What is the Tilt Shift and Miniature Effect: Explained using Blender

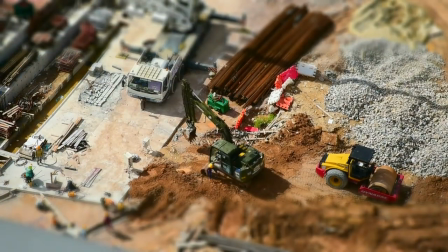0s
You may have heard the term miniature or tilt shift effect.
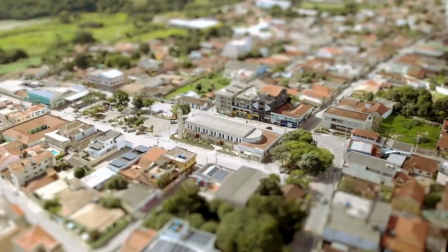4s
The miniature effect is when things in an image or video look miniature or like toy versions of what they actually are.
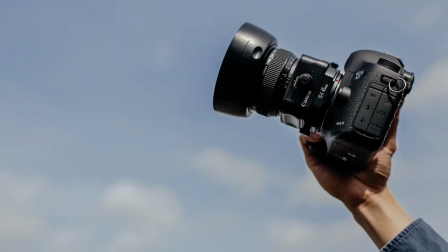12s
But the term tilt shift actually refers to the camera lens's ability to shift and tilt.
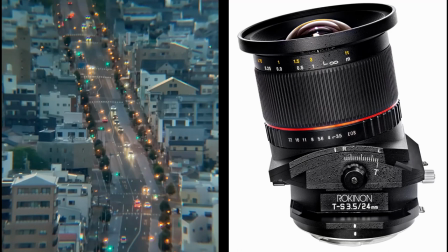18s
Actually, the miniature result is kind of a side effect of using a tilt shift lens in a very particular way.
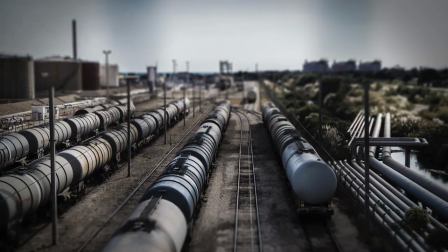25s
The reason things look miniature is because your eye believes it's seeing something
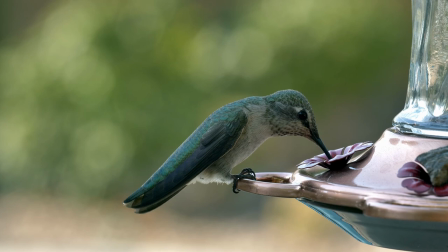29s
close up and small because of the seemingly shallow depth of field.
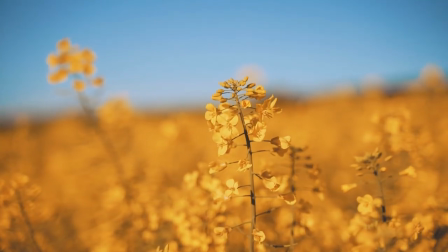34s
When you typically see something with a shallow depth of field, you need to be fairly close.
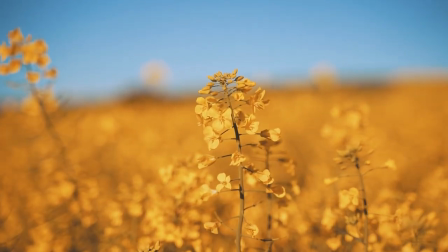39s
So when your brain is looking at something with a shallow depth of field and it's still tiny,
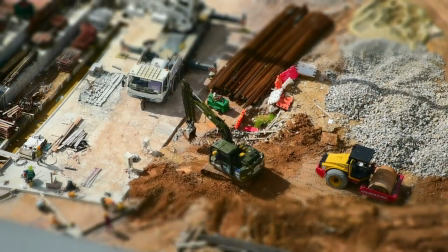44s
your brain thinks it's seeing a miniature or toy version of that thing.
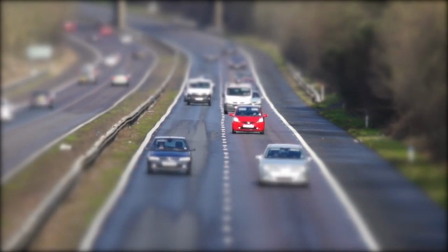49s
So we won't go into the tilt shift lens specifics. But just know that the tilt of the lens causes a tilt in the focal plane,
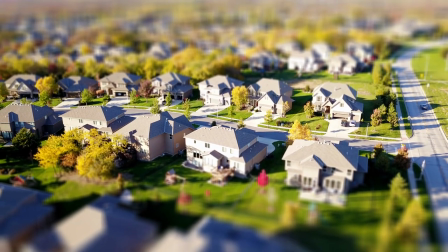58s
and that results in the middle band of the image being in focus while the top and bottom bands are out of focus,
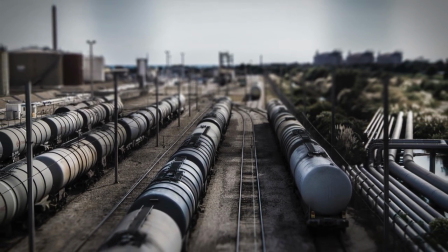65s
giving you a very similar effect to a shallow depth of field.
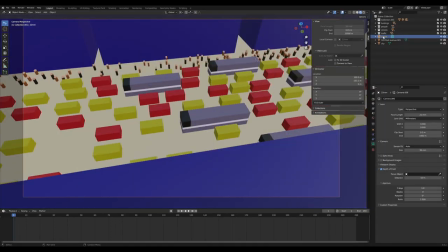69s
Now let's talk about creating the miniature effect you're probably here for. I'm going to assume you want to create this effect with a CG program like Blender or Maya. I'm going to show you how to do this in Blender. But if you're familiar with another program, you should be able to figure that out as well.
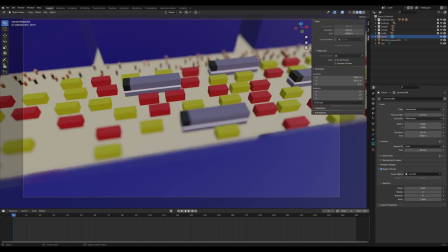87s
And one of the methods I'm going to show you, you can even use a program like Photoshop or GIMP.
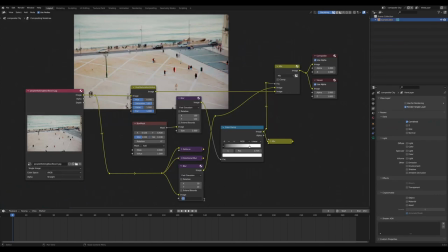92s
So let's start with the setup.
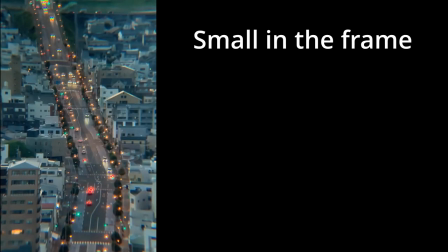96s
What you're shooting needs to be small in the frame, and you should shoot from above at about a 45 degree angle.
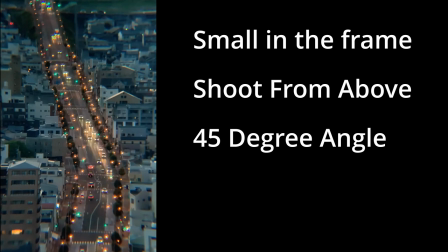104s
That's the perspective you would have if you were looking at something that was actually really small, that was in your hand or on a table.
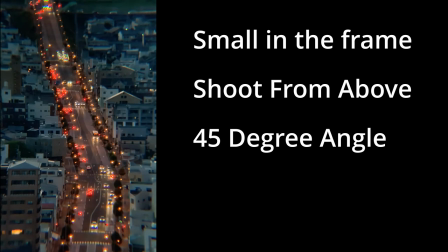110s
So it's important that the setup is right, otherwise the effect won't quite come off right.
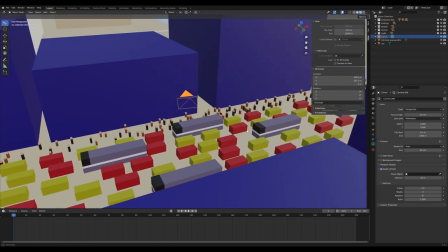116s
I'm going to quickly show you how you can get this shallow depth of field effect here.
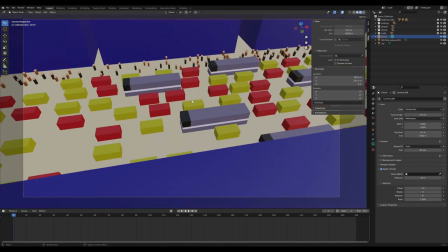121s
We're going to do this in a simplified city scene, here made completely of blocks using Blender. When we're talking about shallow depth of field,
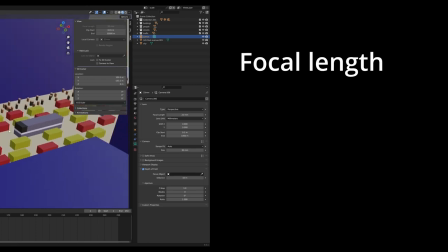131s
the thing that matters is focal length, focal point, and f-stop or aperture size.
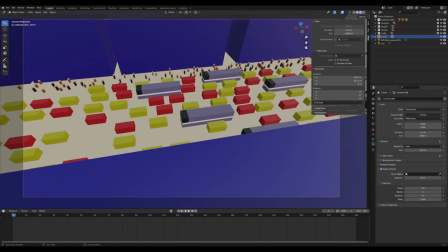138s
Changing the focal length in Blender gives us this zooming effect, for example.
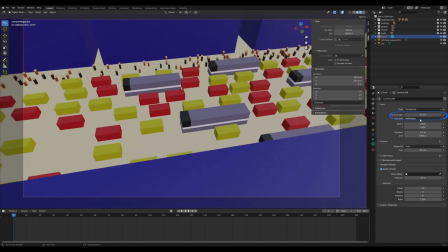142s
When trying to get the miniature effect we're talking about, we want a fairly wide angle of view, so we're going to pick 22 millimeters.
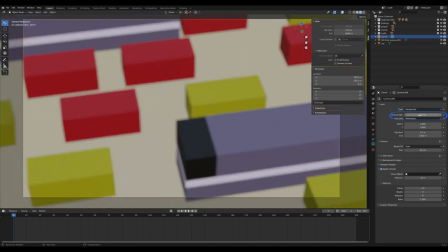151s
The other thing that matters is the focal point. This is where a CG program like Blender is great because we can just select the object we want to be in focus,
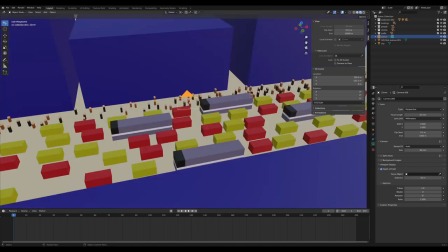160s
and then if we move the camera or we move the object, we don't have to change the camera settings.
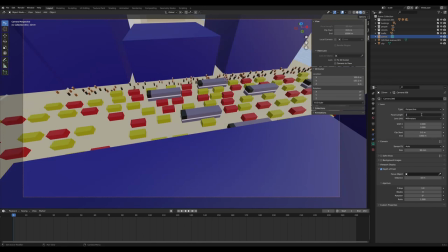167s
Just to make that apparent, we're going to arbitrarily increase the focal length so everything is completely out of focus.
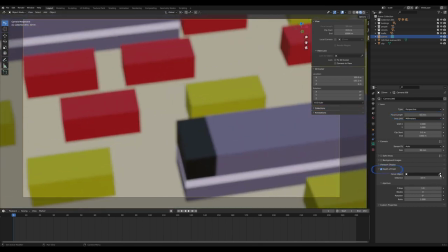175s
Then we're going to make sure the depth of field box is checked. Now, we can use the dropper to select an object. After we click on an object in the 3D viewport, the object is now in focus.
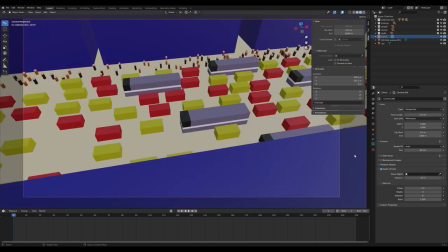187s
So we're going to do that process one more time, except completely zoomed out, just so you can see how it would work. So you may have noticed that everything is in focus because our shallow depth of field is not that shallow yet.
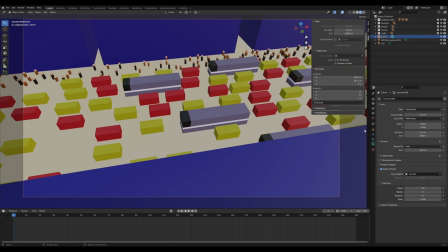205s
To get that shallow depth of field we need for the miniature effect, we need to change the f-stop, which is the aperture size.
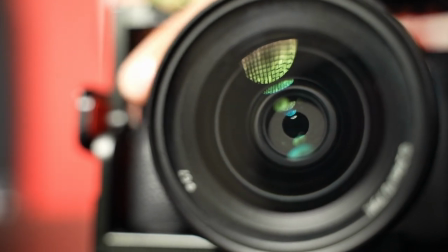212s
And the only thing you need to remember is the smaller the number, the bigger the aperture is.
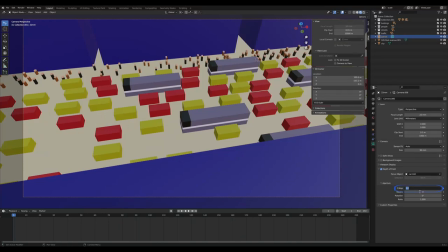218s
This is another place where using a program like Blender is advantageous, because we're going to decrease the aperture down to 0.005, and it's impossible to buy a camera that has an aperture that large.
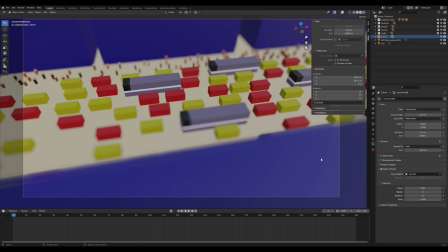233s
But in Blender, you can just type it in, and like magic, we have that shallow depth of field.
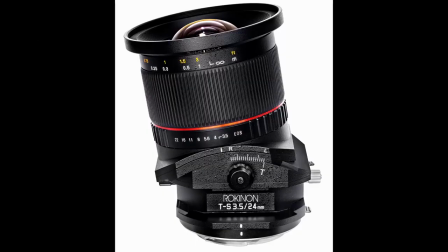239s
That's why you need a special lens like the tilt shift lens that fakes this effect if you wanted to do this with a real camera.